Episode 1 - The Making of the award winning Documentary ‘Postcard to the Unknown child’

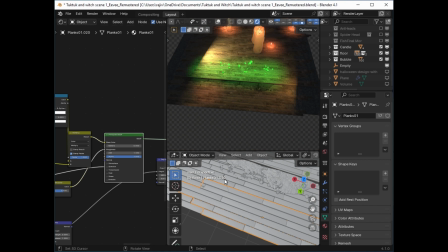250s
So that I can get some, like, it doesn't feel like all of these wood textures are the same, otherwise.
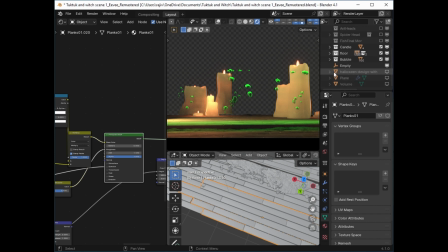257s
The other thing that I did is if you look here, if you look here, it looks quite clean here.
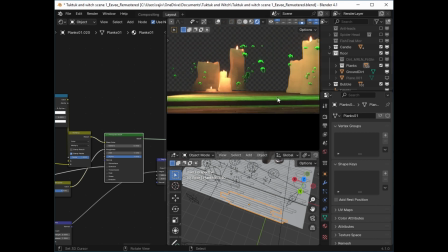266s
So I wanted to break down this cleanness. The main idea was to make it look dirty,
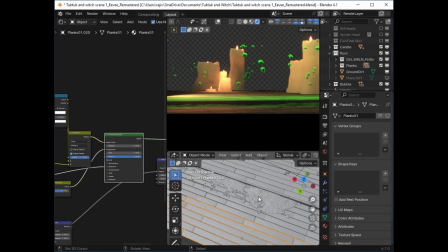277s
So what I did was I took a plane, I modified it, I added a texture, dirt texture.
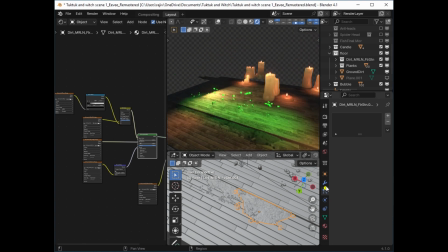286s
This is its, and I just gave it some displacement modifier so they don't all look the same.
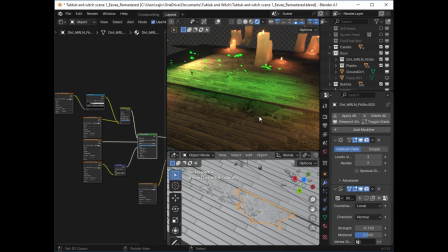294s
And I just put them in the edge here to break down the this edge.
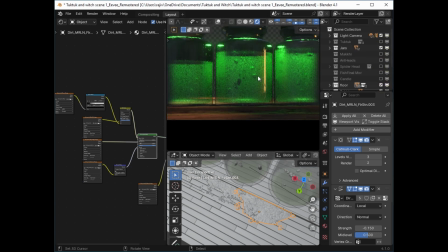301s
Next, I'm going to talk about the jars. This is the jars. The jars are pretty simple.
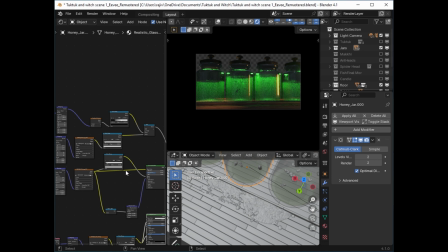307s
I already had the jars, as I told you just before. I already had the jars. I just reused them for this purpose.
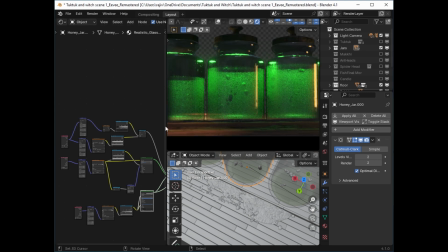314s
Initially, I was trying to make, a very complicated texture to get these looks, but it was not working out.
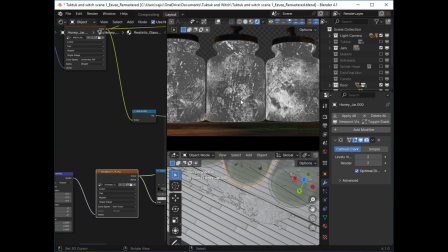323s
So all I did, I got this smudge texture.
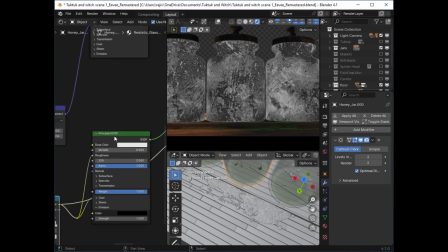328s
I scaled it, did some scaling, color ramping, and I just attached it to this principle in roughness.
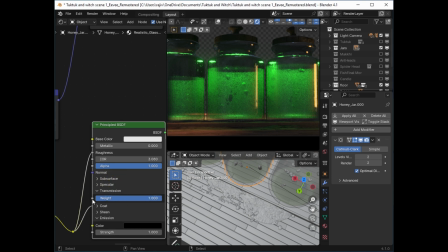338s
I gave it some specular, not too much. Give it some transmission. I was trying to give it a clean coat. Now it's just called coat. Initially it was called clean coat, but it was not working out, so I removed it.
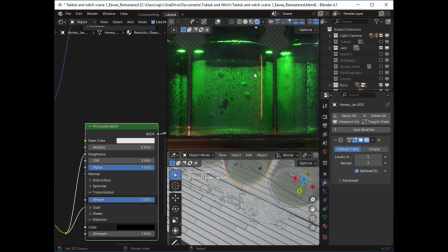353s
And that's all there is to this thing. And you can see this dirty looking jar, like covered in grime and smudges and all,
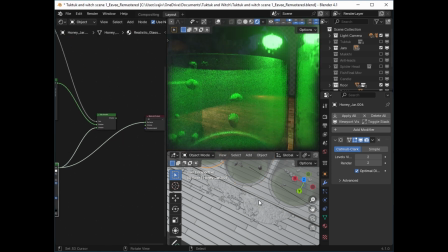364s
as you expect these things to be. The liquid inside is actually the same
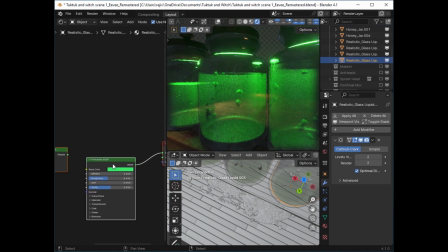374s
as the glass outside, except I just changed the color and I didn't give it any smudges and all.
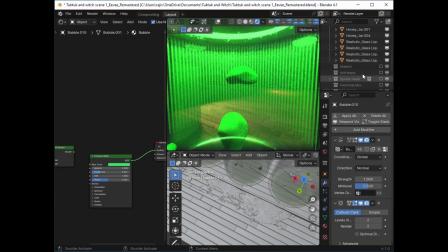383s
The interesting thing here is these bubbles. These bubbles also have the same texture actually.
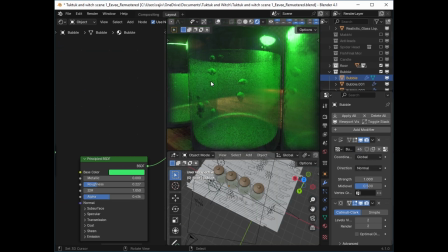391s
These bubbles have the same texture as the glass, as the liquid inside, except for the color, and I just changed some parameter here and there.
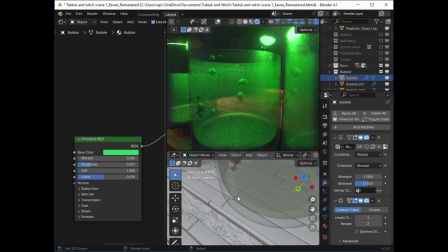401s
The main thing here is this. I gave it a displacement modifier. It's basically just, and I'll just duplicate this one. Yep. So, there you go. It's basically just an icosphere,
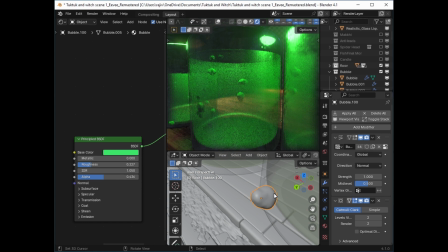418s
and I just gave it a displacement modifier with global coordinates so that it doesn't look the same whenever I duplicate it.
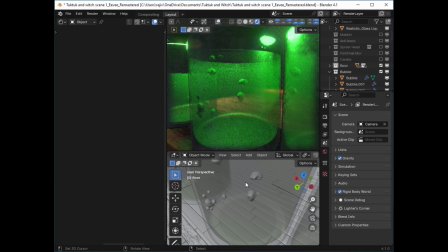428s
So it gives you these variations nicely. You don't have to model each and every single thing again and again. I didn't even have to use particle simulation for this. You don't need too many bubbles in this.
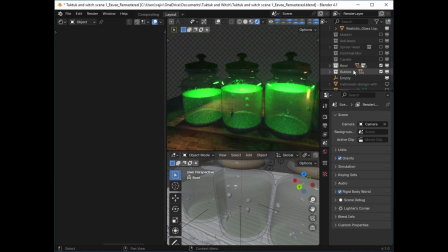443s
So these are the jars. Next, as I show you, these are the heads inside the jars.
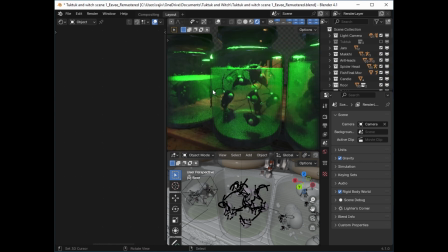456s
Reused assets actually. Just cut off the bodies and just use the heads. Very simple. Basically all I did was reuse the assets that I already had and create very simple assets
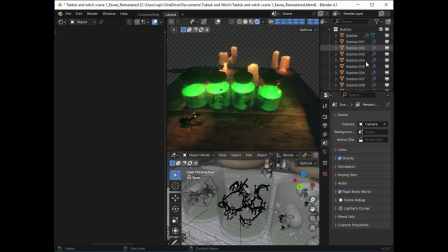473s
where I didn't have. This is the tuk-tuk. So this is the scene. Now I'll talk about the lighting here. Lighting is also very simple. This is just the candle lights.
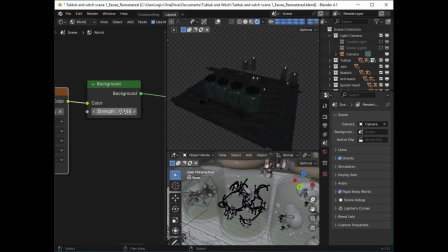485s
Actually, I have a HDRI lighting as well, just dialed down quite low, 0.1%.
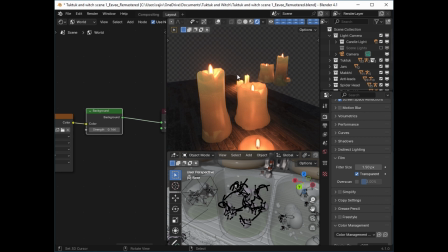495s
The candles look really nice when you switch on the.
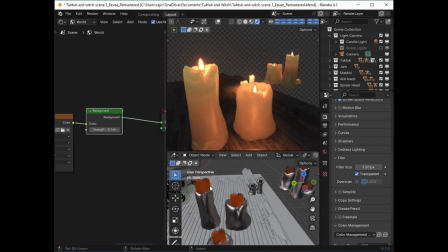498s
I have given each and every single one of them a point light.
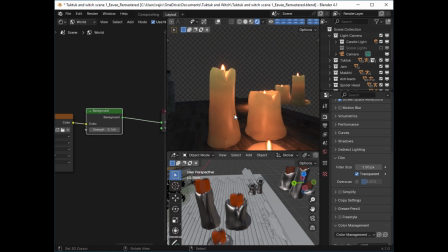504s
So that's why you get, and since they all have subsurface scattering, you get this really nice, realistic looking candle effect.
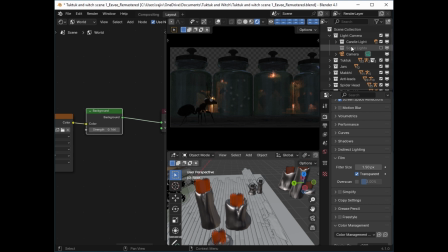514s
And this is how the scene looks like from the camera. Then I have these main lights that are here.
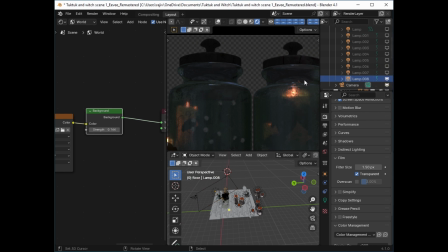521s
There's this big light here. It's just there to give some highlights over there to the edges. See, just some highlights over there. Then I have this light here.
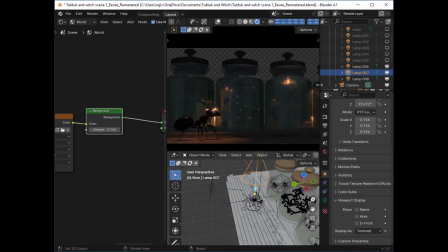535s
This is the spotlight on our main character. This is the one that's giving the highlights to all my jars and gives the feeling that, okay, there's a door over there.
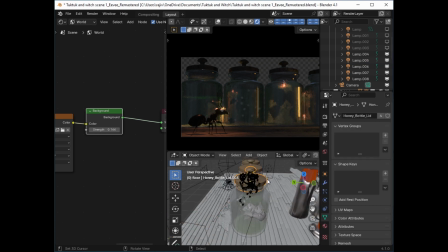546s
Then I have this one light back over there. This light is actually quite interesting. You see, if I switch this off, you don't get the feeling of depth in the background.
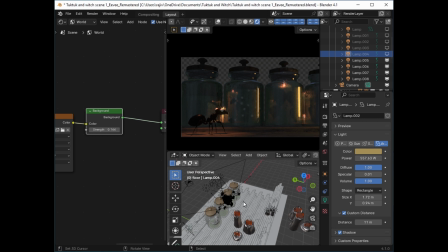556s
Yeah, it looks quite dark here, and you don't feel like there's a distance over there. So this is the light that gives us the distance, and also as you see there, it gives us some really interesting effects on the glass. Now these are the important lights here.
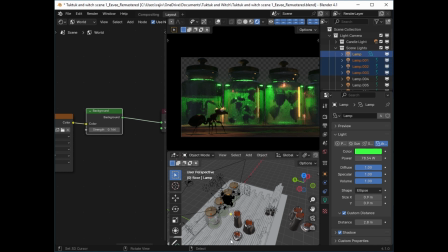572s
These are the lights that I am using to light up these 4 lights here, that I'm using to light up my jars from the inside, because you have to see what's inside, otherwise it's not going to work.
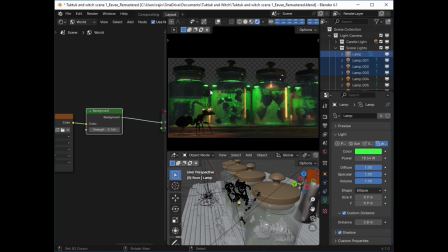585s
See, you don't see anything inside, you don't know what's happening here. So these are the lights that tells you what's happening inside.
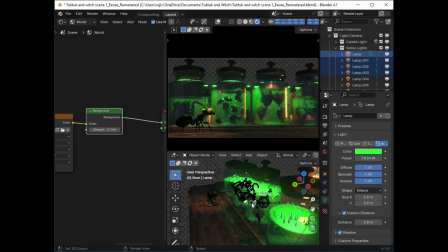594s
Here, see, it's lighting there It's quite high up top, and it's lighting from the inside. Just move it up. You can see. Do you see how it affects it? These are the lights that are the important lights actually for the jars.
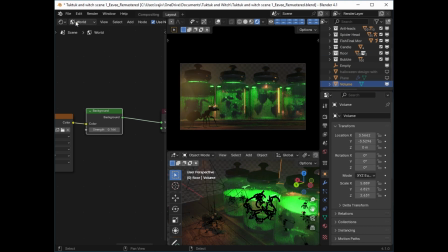613s
Now the other thing that I did was give it a very slight volume here. Very slight.
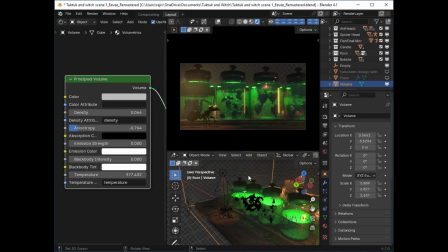621s
And what this does, it just glues everything together. It gives a feeling of atmosphere, like dirty atmosphere, and just glues everything together. Now then I render this out and I take it to Fusion.
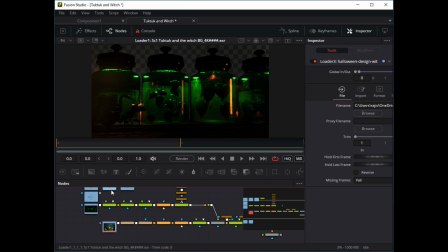640s
So this is my Fusion composition. This is my render. This is how it looks like when you render it out in OpenEXR. It always comes out dark.
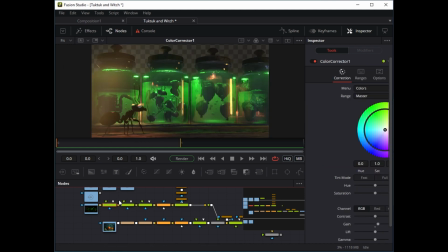653s
So now I just have added some color correction nodes here. Brighten up this brightness contrast node, which has masks, so that
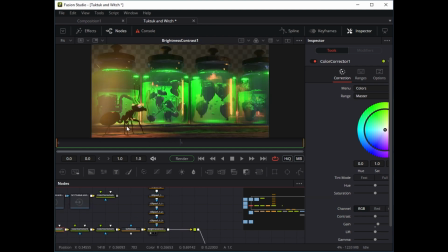666s
masks that concentrate on these areas that I want them to be brighter. I have this background which I merge over here. Then I add some color correction further, more color correction with masks here,
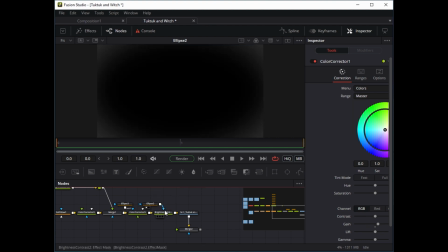684s
and then I did some vignetting and I rendered it out.
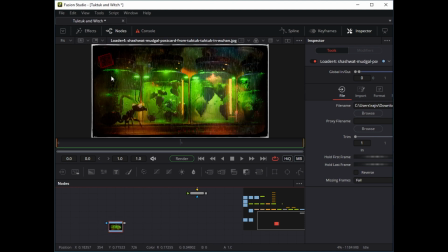689s
This is the final result. So afterwards I took this render to on1 photo raw.
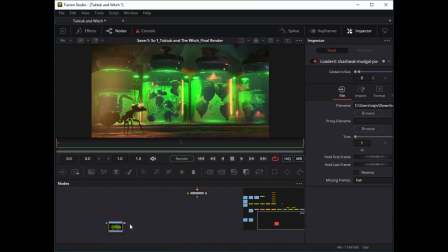697s
This goes to on1 photo raw, where I add these more grunge maps.
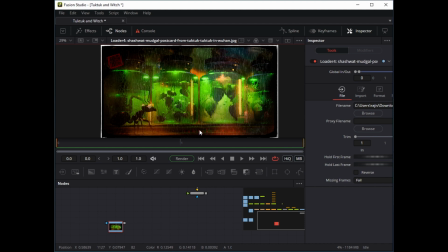702s
I add this rain, I add the border and I did some more color grading, correction, adjustment, even some more vignetting, more contrasty like feeling. And then I took this to Affinity Photo.
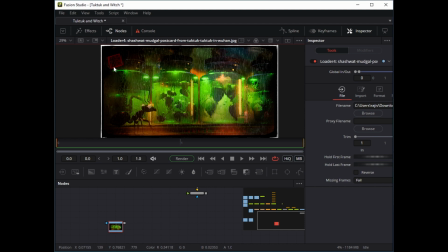718s
Over there I just add this label, this stamp and the text, and then I was done. I had to render it out and I was done. So this is how I went about doing this, and thanks for watching. I will be uploading how I did the other postcards soon. See you next time.